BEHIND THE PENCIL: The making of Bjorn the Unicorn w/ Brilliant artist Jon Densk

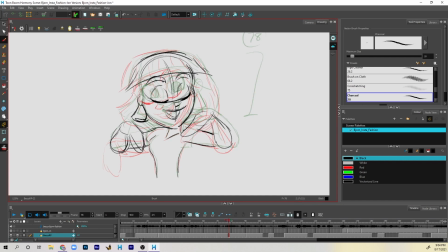4:28 Here I'm trying to give Becca a little bit of a head swaggle, her turning her head left to right just a little bit, which is always a little tricky for me. I don't always do it exactly as I'd like to, but I think I got it in this shot.
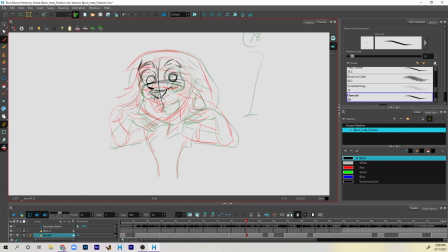4:43 I wanted it to be a little subtle. She's not that cartoony. She's just a little more vibrant and bubbly. So I wanted to give her some nice energy.
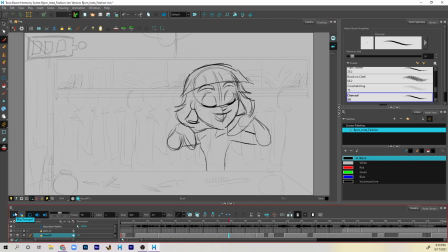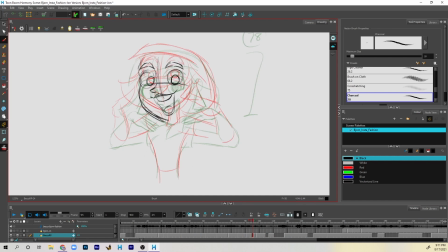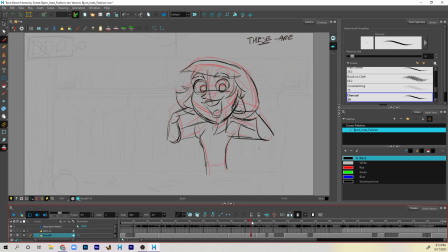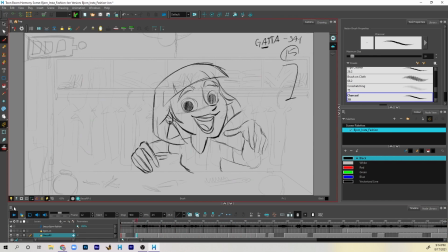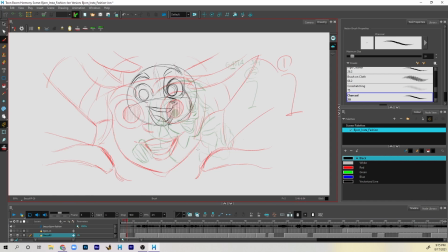5:21 trying to add some breakdowns between my two keys here.
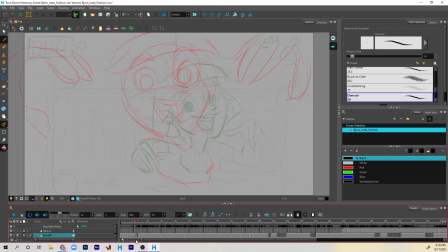5:27 I don't think I keep this drawing, I think I change it later.
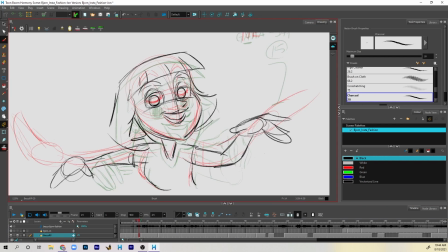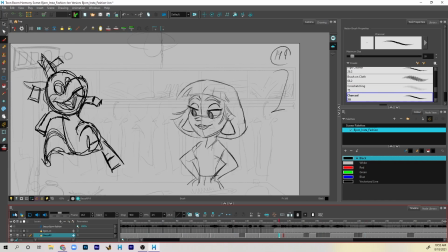5:49 Alright, so that comment I made her mouth very stretched and very long there.
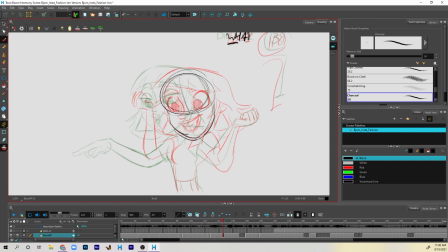5:55 And that was to get, I think she's saying Bjorn there, and I wanted the your and Bjorn to really be exaggerated. So I may have been pushing it with how big her mouth is, but I actually think it worked with how it's coming so far.
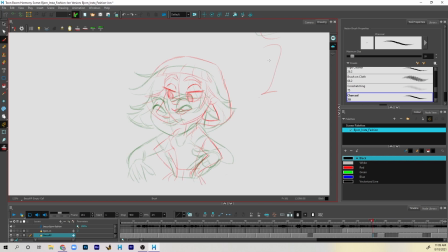6:10 And you'll see a little bit near the end of the video with the tied down played video. It actually works.
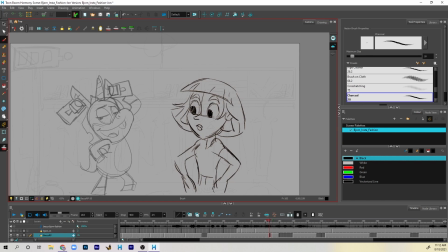6:16 I think it's doing well. Not too cartoony.
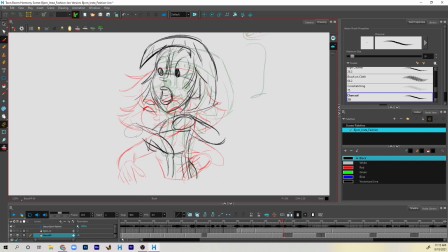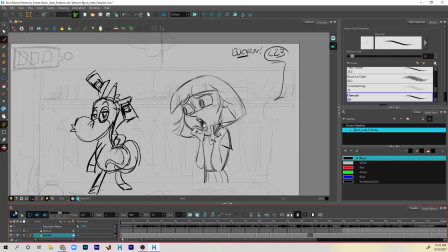6:31 Here we're getting towards the end of the shot,
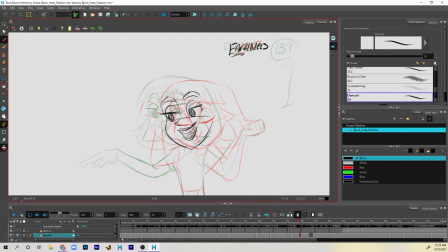6:35 where she's surprised to see Bjorn is wearing mouse traps for earrings. Those are not earrings.
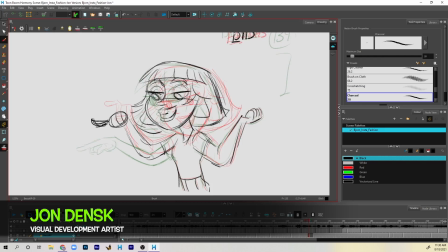Playing the video over and over, trying to figure out the arc for that point in the finger. Couldn't nail it the first time, so I had to go back and change it a couple times.
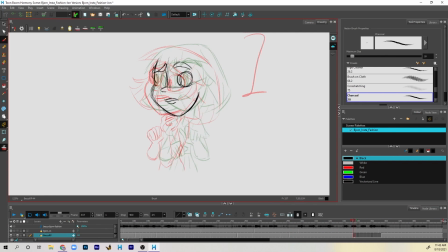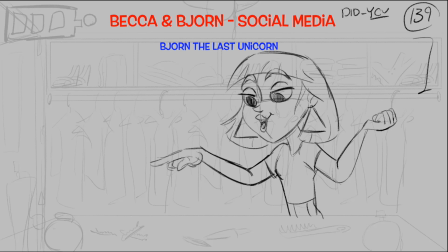7:10 So this is the rough video, playing the rough animation, and after this is my tied down animation.
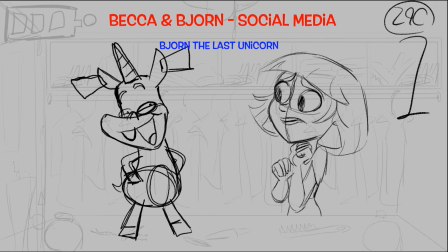7:18 So this is what you saw. And this coming up is the tied downs.
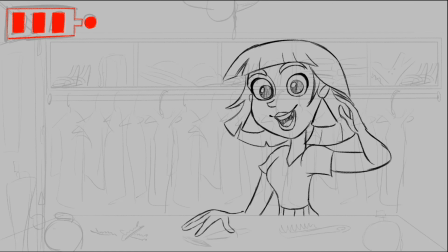7:24 I've got to say, of all the earrings I tried on for this video, these are my favorite.
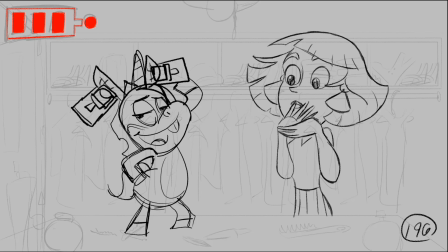7:29 Bjorn, what earrings did you pick out? I found these bad boys on the floor. Bjorn, doesn't that hurt?
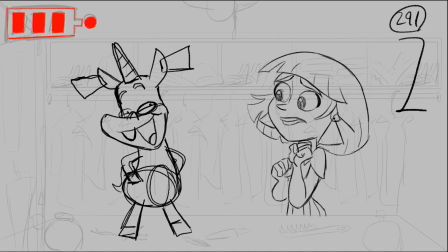7:36 They say you must suffer for fashion.
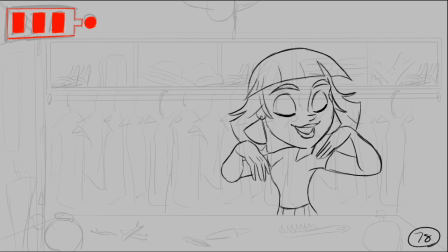7:41 I've got to say, of all the earrings I tried on for this video, these are my favorite. Bjorn, what earrings did you pick out?
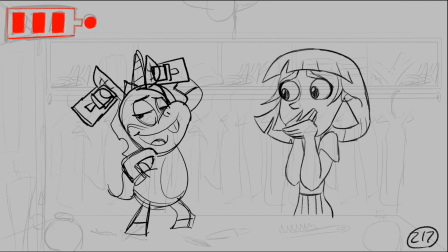7:48 I found these bad boys on the floor. Bjorn, doesn't that hurt?
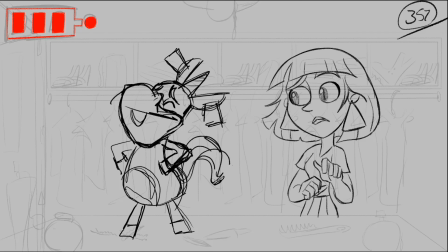7:53 They say you must suffer for fashion. I've got to say, of all the earrings I tried on for this video, these are my favorite.
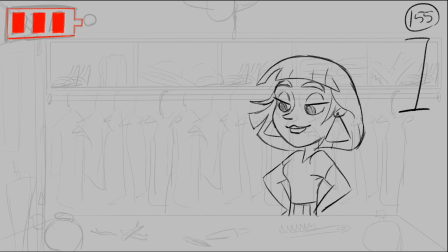8:02 Bjorn, what earrings did you pick out? I found these bad boys on the floor.
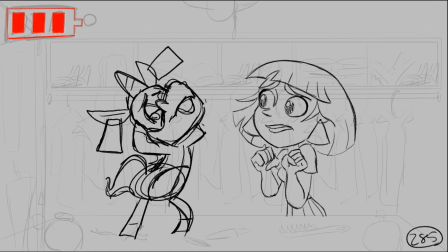8:07 Bjorn, doesn't that hurt? They say you must suffer for fashion.
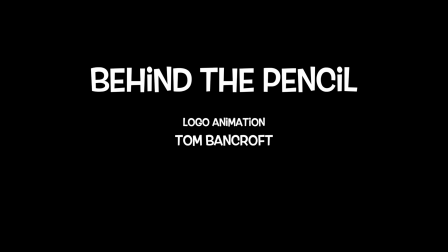8:15 That's it. Hopefully you enjoyed watching that video and got a little glimpse into how I work when I animate. Thanks, guys.